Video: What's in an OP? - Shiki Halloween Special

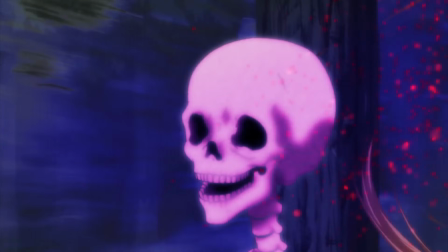(4:08)
Seishin's face is resolute and morose, Megumi appears to be smiling, and Ritsuko and Toru both show expressions of dismay after turning.
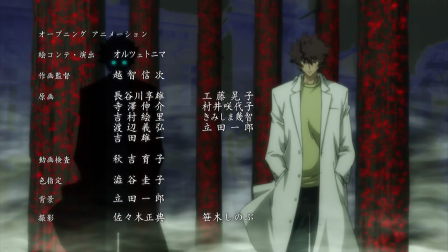(4:15)
The trees, which are used to make grave markers and coffins and thus symbolize death, are seen coursing with blood, and between them walks Toshio, with a sinister shadow beside him.
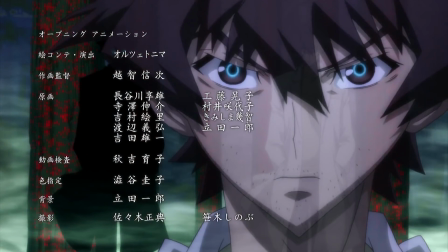(4:23)
This is his dark side, the propensity for violence and cruelty that comes out as he investigates the Shiki, and this close-up with glowing blue eyes shows that he's embraced it.
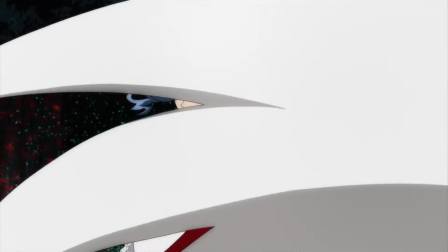(4:32)
Seishiro Kirishiki spins with a flamboyant and weirdly magnanimous gesture.
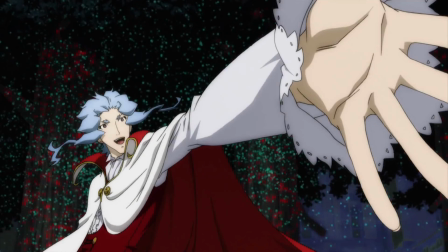(4:37)
The music here is intense and the rest of the imagery is pretty frightening, but he stands without a hint of malice on his face, genuinely enthused and welcoming to the viewer. Beneath his innocent white outer layer, his clothes are all blood red, so his barely hidden allegiance with the Shiki is pretty clear, but layered under the red is more white, showing that the way he presents himself is authentic.
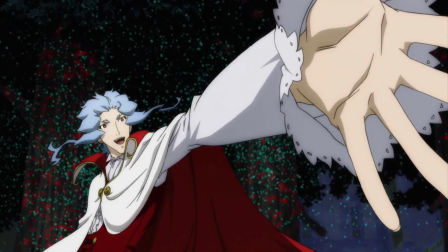(4:56)
Though a bit of a showman and a little too comfortable amid all the carnage, Seishiro's very clearly not a bad guy.
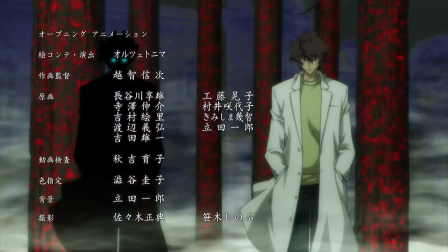(5:02)
Meanwhile, the OP paints the villagers in an increasingly negative light.
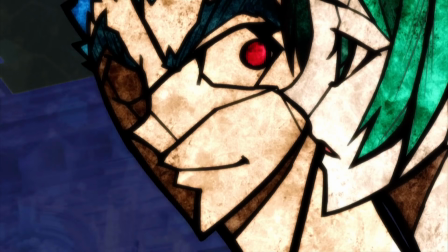(5:06)
Toshio, Seishin, Toru, Masao, Ritsuko, and finally Tatsumi are shown in stained glass, evoking the church where Sunako and Seishin frequently meet.
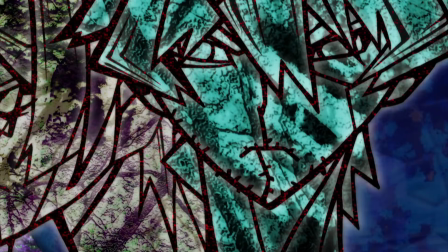(5:15)
Once we reach the end of the line, we pull back quickly to see that Toshio is glaring directly at Tatsumi, though everyone else is also in his eyeline.
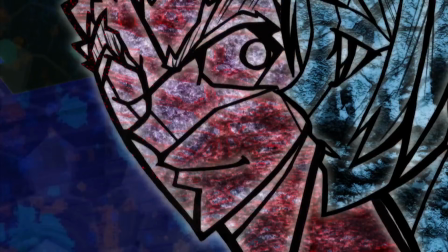(5:22)
This makes sense given that the rest of the characters in the lineup all become shiki, and Toshio has a single-minded focus on destroying them.
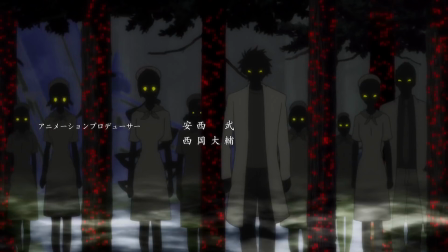(5:28)
This is perhaps the single most unnerving shot in the entire OP, a group of shadowy figures lurking in the woods with glowing animalistic eyes, and they're all human. A few become shiki later, but the hospital staff is shown here to have their monstrous side even as people, as is the rest of the village toward the end of the series.
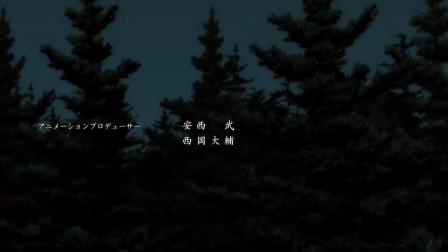(5:45)
We pan up for further foreshadowing of the show's climactic slaughter as literal fountains of blood erupt from the treetops above them.
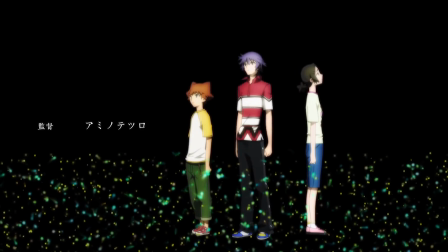(5:53)
Natsuno stands with his investigation partners, Akira and Kaori, and together they catch the very dangerous attention of Tatsumi and Megumi, Natsuno is the only one that moves, hinting that his friends will be spared his grisly fate.
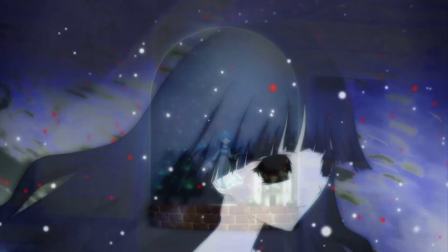(6:04)
The apparent leader of the Shiki Chizuru turns and is replaced with Sunako, their true leader, spinning in her idyllic little snow globe.
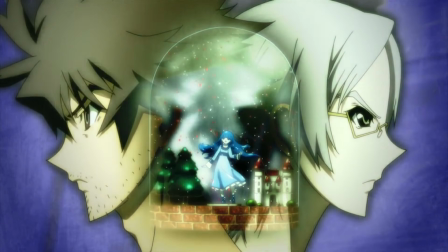(6:11)
This represents the world she wants, where she and her vampire family can be happy and safe, but the looming specter of death overwhelms the fantasy image.
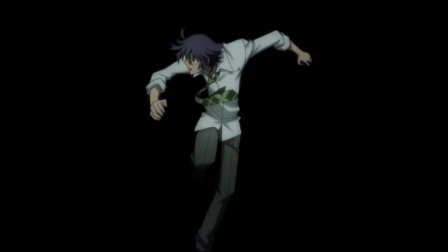(6:20)
Natsuno is tossed around by some unseen entity, representing the unknown forces he has to contend with in the series, and falls forward with a blank expression on his face.
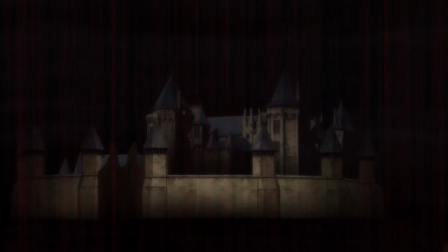(6:29)
This is probably his death at the hands of the Shiki. The very last shot of the OP is incredible and evocative. The Kirishiki mansion looms in the distance, with a rain of blood falling all around it, and in the foreground,
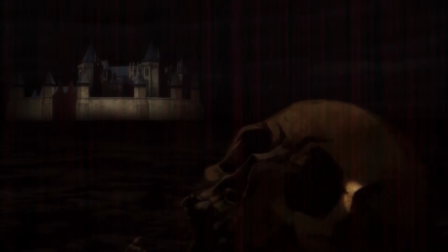(6:40)
in time with the chimes of the music, droplets fall on and illuminate an old, discarded skull. It's a desolate and eerie image, a clear sign that much death awaits, but whose death it foretells is a little ambiguous. The music box notes, coupled with the mansion in the background force a contrast with Sunako's idyllic snow globe fantasy,
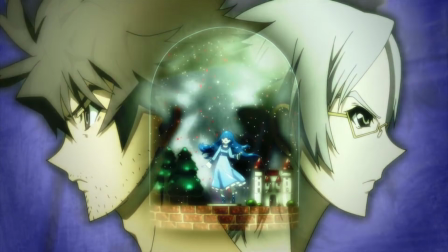(6:58)
and at the end of the series, it is indeed the vampires who are killed and left to be forgotten.
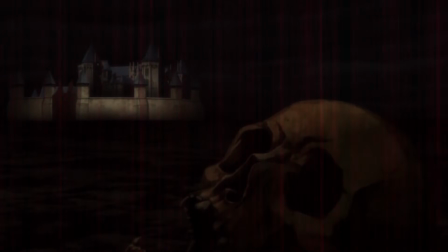(7:03)
Or maybe it's just meant to be spooky. Either way, it really works and makes you want to see what will happen next.
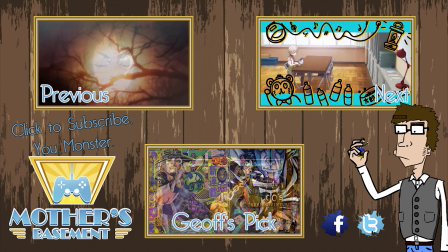(7:09)
Speaking of what's happening next, next week I'll be doing one more special Halloween episode of What's in an OP,
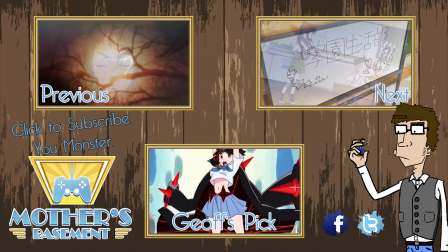(7:15)
this one covering the recent horror hit School Live, because I know you guys are going to keep asking if I don't.
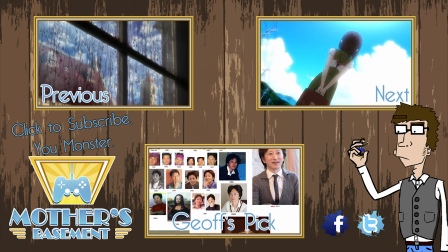(7:20)
If you want to catch that or anything else I make in the future, be sure to hit subscribe and follow me on Facebook and Twitter for regular updates.
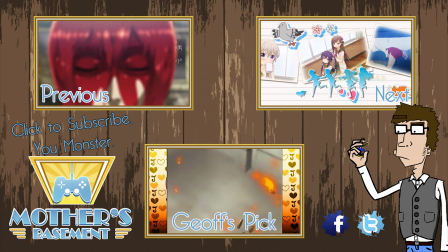(7:26)
I host any videos that get taken down by false copyright claims on my Facebook page, too, so that's a good place to check if you can't find something on my channel.
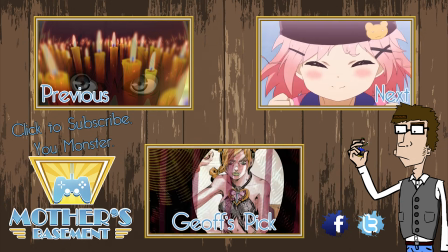(7:33)
To celebrate Part 4 of JoJo's Bizarre Adventure being confirmed, and because vampires,
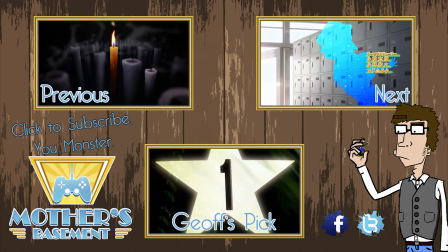(7:38)
today's highlight is once again my JoJo breakdown, so give that a watch if you somehow haven't already.
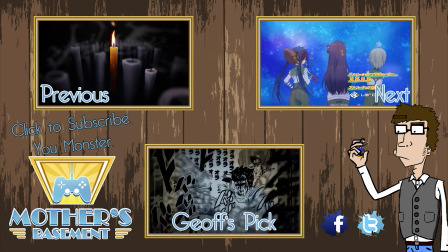(7:43)
And, of course, if you enjoyed this video, hit the thumbs up and leave a comment. As always, this is Jeff Thew, Professional Shitbag, signing out from my mother's dungeon.
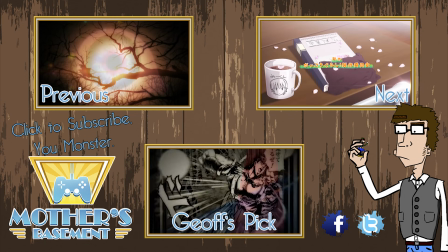(7:52)
Oh, spooky!